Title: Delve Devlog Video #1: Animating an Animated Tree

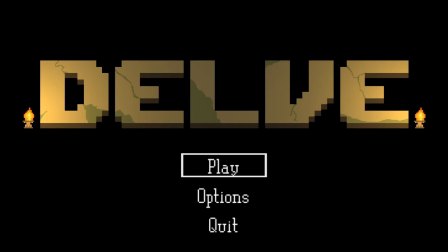[0:00]
Hi there guys, this is Ryan and I'm back with another Delve video. This one is going to be my first official devlog video. I've got some footage I have prepared here of me doing some artwork for a new enemy, so let's get into it.
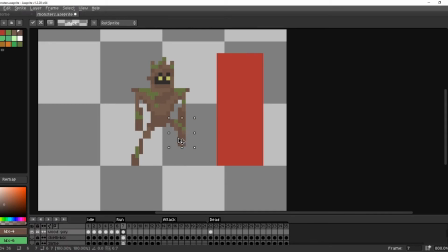[0:15]
The concept for this enemy was kind of a trunk or tree awakened stump kind of thing. So you can see he's got like various different types of moss and vines all over like a bark kind of body, and then he's got kind of a stump head on top with eyes that are in shadow and kind of glowing a little bit.
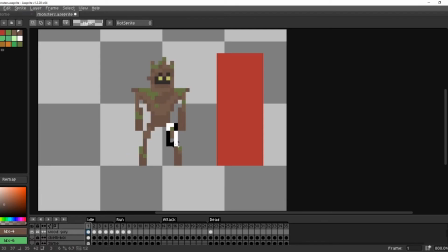[0:34]
For this walking animation here that I'm working on, I wanted to try and get kind of a slow lifting of the leg and then almost like a drop, you know, like a thud, so that it gives this character a little bit of weight and makes him seem more, I don't know, more real, you know, like he's got more mass to him.
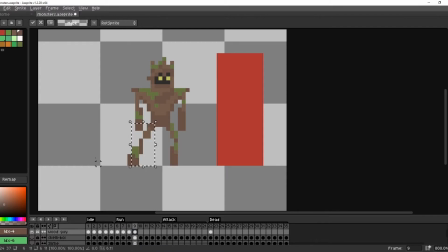[0:53]
Because in my mind, at least, I see like plant and tree creatures as moving a little bit slower, especially if he's made out of, you know, tree material. I already had the idle animation done here, so I'm just working on this walk cycle,
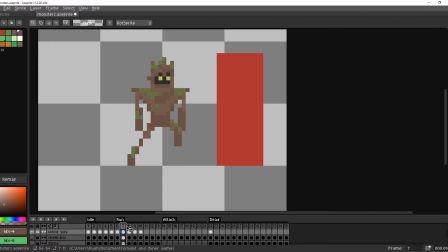[1:07]
and I have like a little bit of a smear, animation smear going on when the foot goes down to kind of accentuate that motion. And then usually what I'll do is after I get the legs figured out for one of these walking animations,
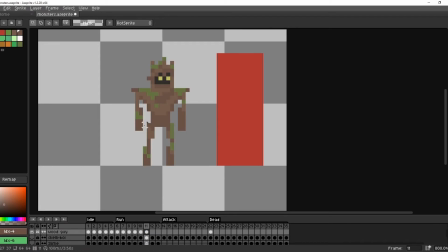[1:23]
I will start to work on the secondary movement in the torso, arms, and head if need be, and anything else that might bounce as he's moving. As you can see here, I'm using Sprite, which is a nice program for animation.
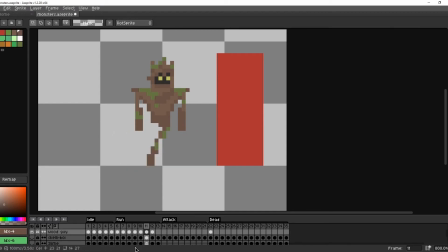[1:40]
It's also really just good for sprite sheets. So it gives you a lot of layers, and you obviously have this timeline so you can work out your keyframes and stuff like that. But it also lets you export whatever you're working on in a GIF format, so you can post it and, you know, have people look at it.
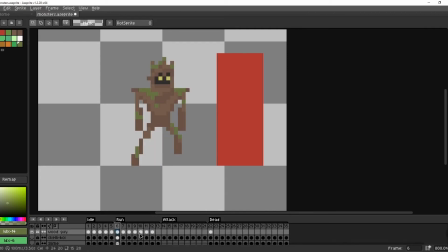[1:57]
But it also allows you to export organized sprite sheets that are placed in rows and columns and organized so that they're easily accessible to import into other programs.
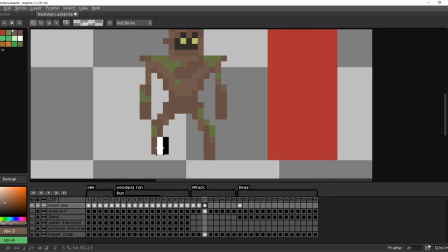[2:08]
So after I got the walking cycle where I wanted it, I kind of had to move into his attack animation.
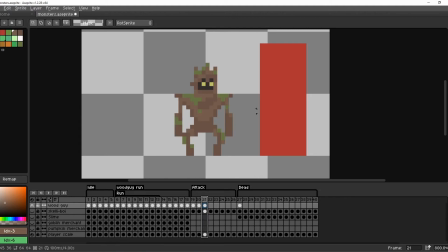[2:16]
So I had to figure out what kind of poses I wanted him to be in.
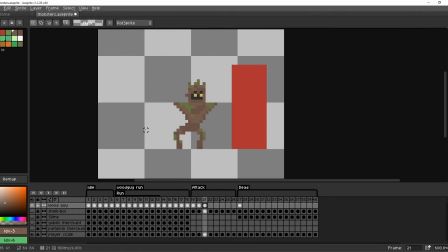[2:21]
For attack animations, I kind of try to focus on two main poses.
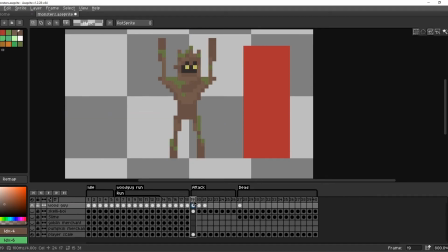[2:25]
They're not usually as complicated as walking cycles, so I don't have to figure out, you know, this massive variety of poses. It's usually just an anticipation and then the actual, you know, attack, the swing or the push or whatever type of movement is happening.
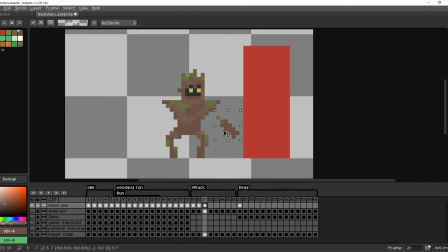[2:40]
In this case, he's kind of raising up these two trunk-like arms and swinging them down simultaneously to smash into the player.
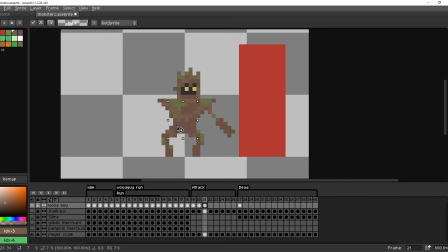[2:49]
I like this animation. I think it's got enough heft to it. I did have to mess around with the squat a little bit to make sure it looked just how I wanted it.
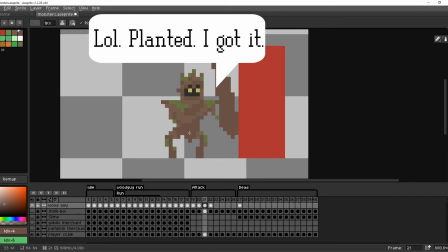[2:59]
I wanted to make sure that he felt planted still. And then, of course, after the attack animation, I moved on to the death animation.
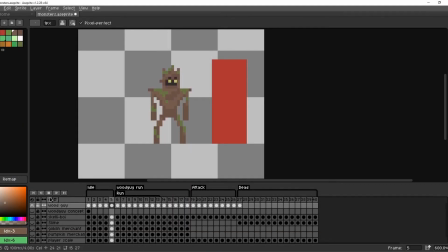[3:07]
A lot of these enemies are so simple that you usually just need an idle, a run, an attack, and a death animation. When I have enemies with sort of ranged attacks or bosses or more complicated AI, obviously I'll be adding more animations.
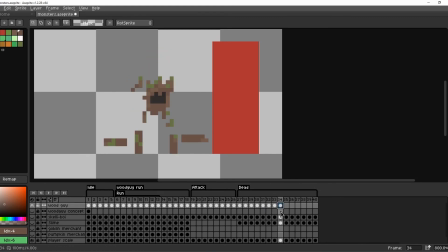[3:21]
The idea for this death animation was basically to have him almost dissolve, almost like he'd been eaten by termites or something. So he kind of dissolves away, and you'll see I'm working on like the head falling down and kind of plopping onto the ground.
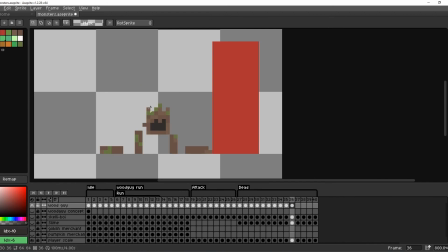[3:36]
And that's a nice secondary motion that gives the animation a little bit more character and makes it a little bit more funny.
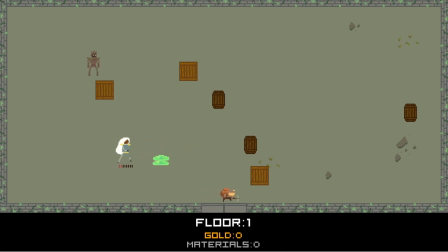[3:42]
And then here we can see this tree man implemented in the final game. He only takes a few attacks to kill, and you can easily dodge out of the way of his attack,
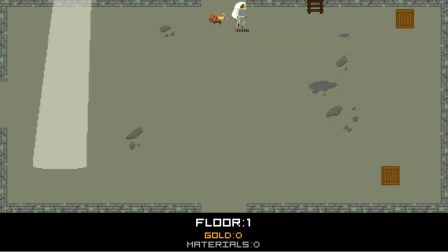[3:53]
but I think he works for a very early game enemy and fits in perfectly with the theme of the first floor,
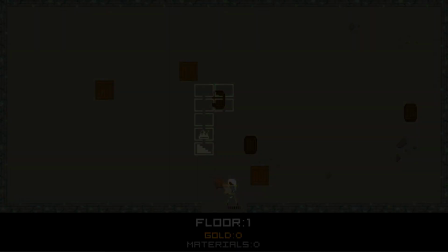[4:00]
or the first zone, excuse me, which is the overgrowth.